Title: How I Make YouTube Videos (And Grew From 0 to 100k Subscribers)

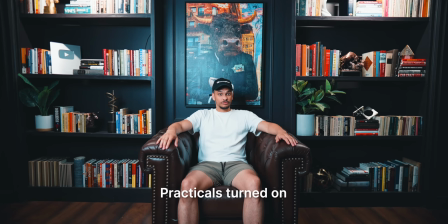(12:19)
Here's what the shot looks like without the background practicals, the lights in the bookshelf. and here's what the shot looks like with the background practicals turned on, right? It makes a huge difference. It adds a lot more visual interest and texture to the shot.
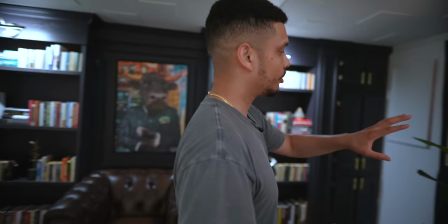(12:33)
Now in terms of the actual lighting placement itself, what you'll notice is that my light is off to the side.
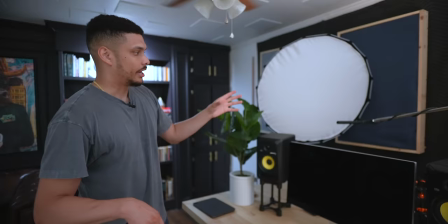(12:40)
If I'm sitting here in the center, I don't have the light directly in front of me in the center. And the reason I do it this way is in my opinion, I just think it looks a lot more interesting. It creates a more cinematic look where one side of my face is really well lit and it's not that the other side is dark it's not like pitch black over here but it's not as well lit as this side and it just creates a more interesting cinematic look that I like and so
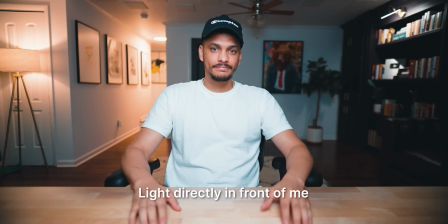(13:06)
that's how I set up my light again here's an example of the light if it were to be placed directly in front of me it's not that it's not
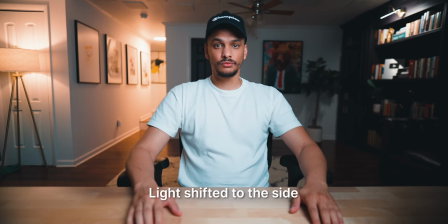(13:13)
a well-lit shot but in my opinion it just doesn't look as good as this this is the same exact shot with the light
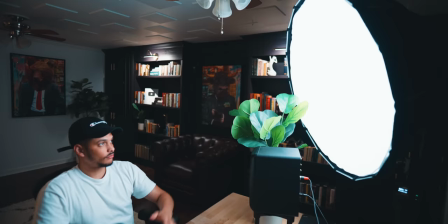(13:21)
moved to the side and when I say to the side I obviously don't mean that it's like directly on my side.
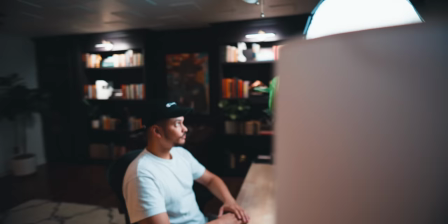(13:27)
The light is still in front of me but it's just shifted toward one side and you'll notice that I also have the light a little bit higher pointing down on me.
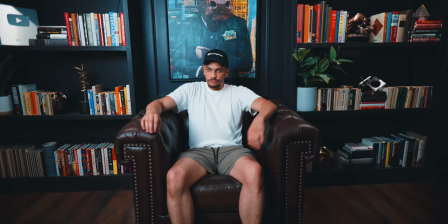(13:34)
Once again this just helps to create a more cinematic look with the shadows that it creates
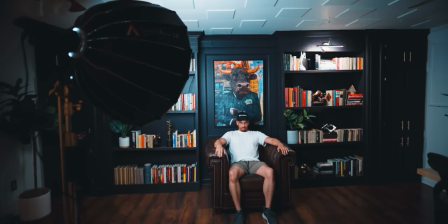(13:39)
on my face and I do the same exact thing for my chair shot as well.
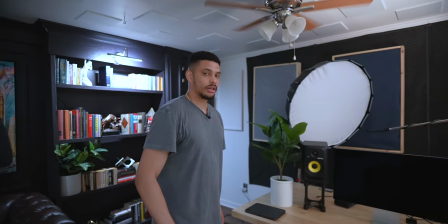(13:43)
The light is in front of me but shifted toward one side which gives it a much more natural look where one side of my face is brighter than the other. Okay so now I'd like to really quickly talk about the green screen and how I like that.
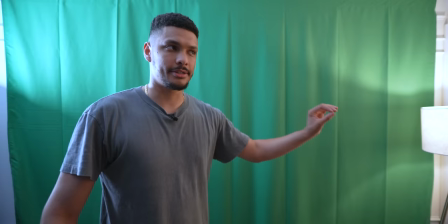(13:55)
So the most important thing about the green screen is going to be that the entire green screen is as evenly lit as possible.
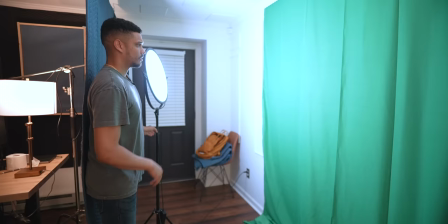(14:06)
Let me give you an example of what I mean by that. I move this light right here right so this
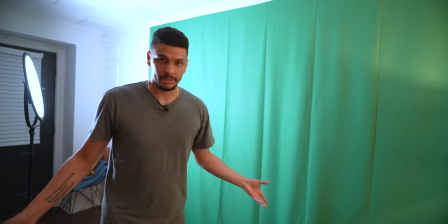(14:14)
side of the green screen is it's well lit this side is not
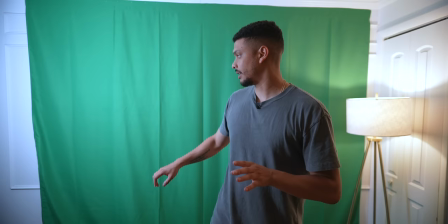(14:19)
the problem with that is if I were to bring if I were to record this
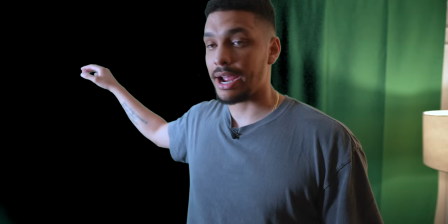(14:24)
and I'm on the green screen if I were to bring this into post-production and try
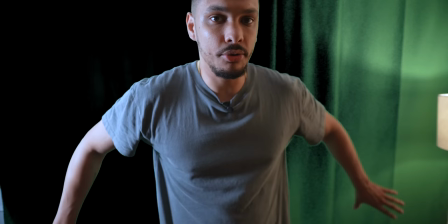(14:29)
and key out one of these sides the software is not going to know what shade of green to pick up on because there's two
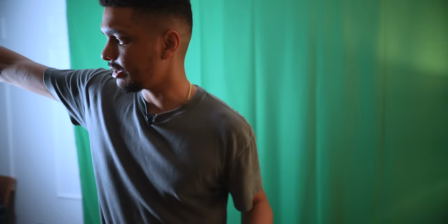(14:35)
different shades of green because they're not lit equally and so the trick is that you just want to light it evenly so the way I have it set up
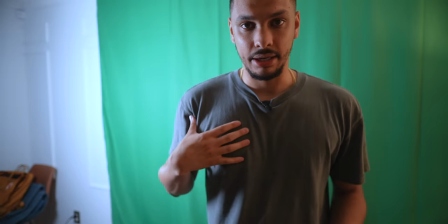(14:42)
is that I've got this light here and it's typically not pointing at me it might create a little bit of a cast right here but
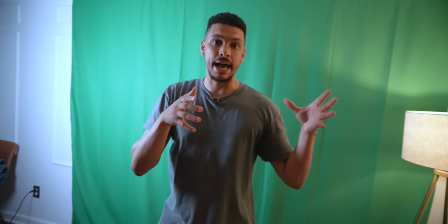(14:49)
the primary light which I'm not going to bring it over here now but it's it's the big dome light and so I'll have that pointing at me on
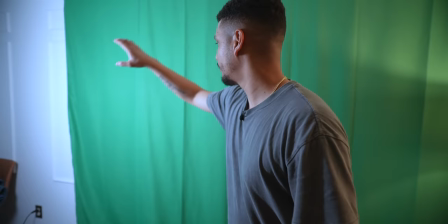(14:57)
the side again it's it's at an angle on the side but it's helping to fill in this space over here and so i've got this light filling in
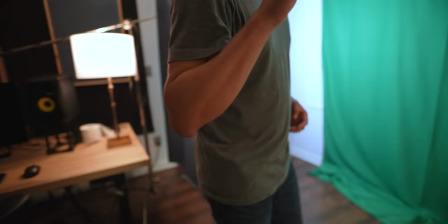(15:05)
this and then the other light is on me but also filling in the rest of the green screen okay also one more thing i almost
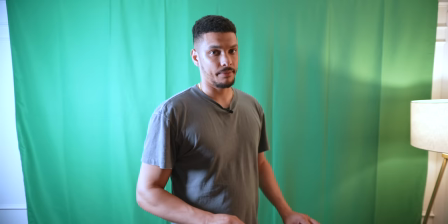(15:12)
forgot to add this you want to make sure that the green screen is as wrinkle free as possible now i know you might have some creases in there
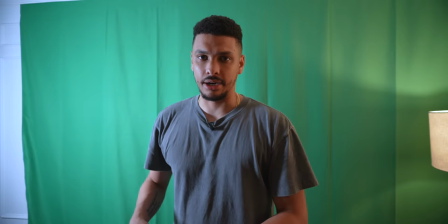(15:20)
you might have a couple of small wrinkles but that's not too bad because it's not gonna it's not so wrinkly that the wrinkles are creating
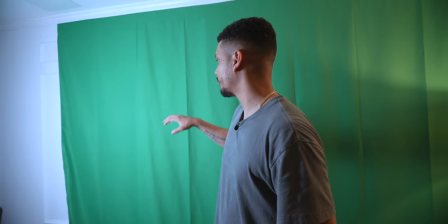(15:29)
additional shadows right um when the wrinkles start creating additional shadows.
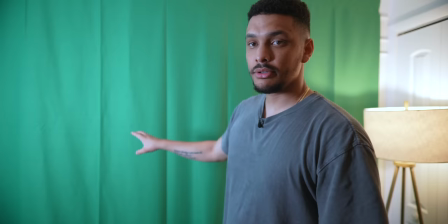(15:34)
If I had a light right here which I would normally it would help to eliminate all these shadows that the wrinkles are creating but
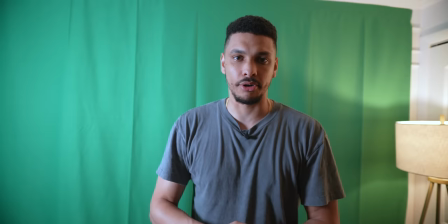(15:42)
if you have too many wrinkles there's going to be lots of little small shadows all across your green screen and it's going to give you the same problem in
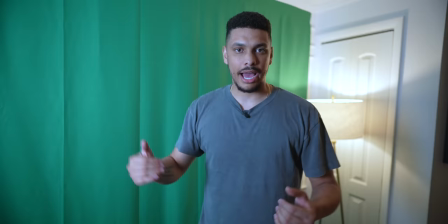(15:48)
post-production where your software is not going to be able to know what shade of green to focus on to key out.
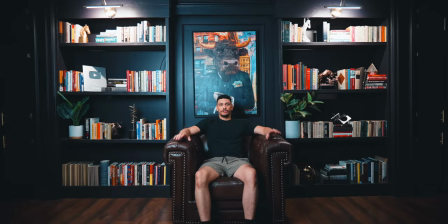(15:55)
Let's talk about your on-camera presence now right how do other people perceive you when they're watching you?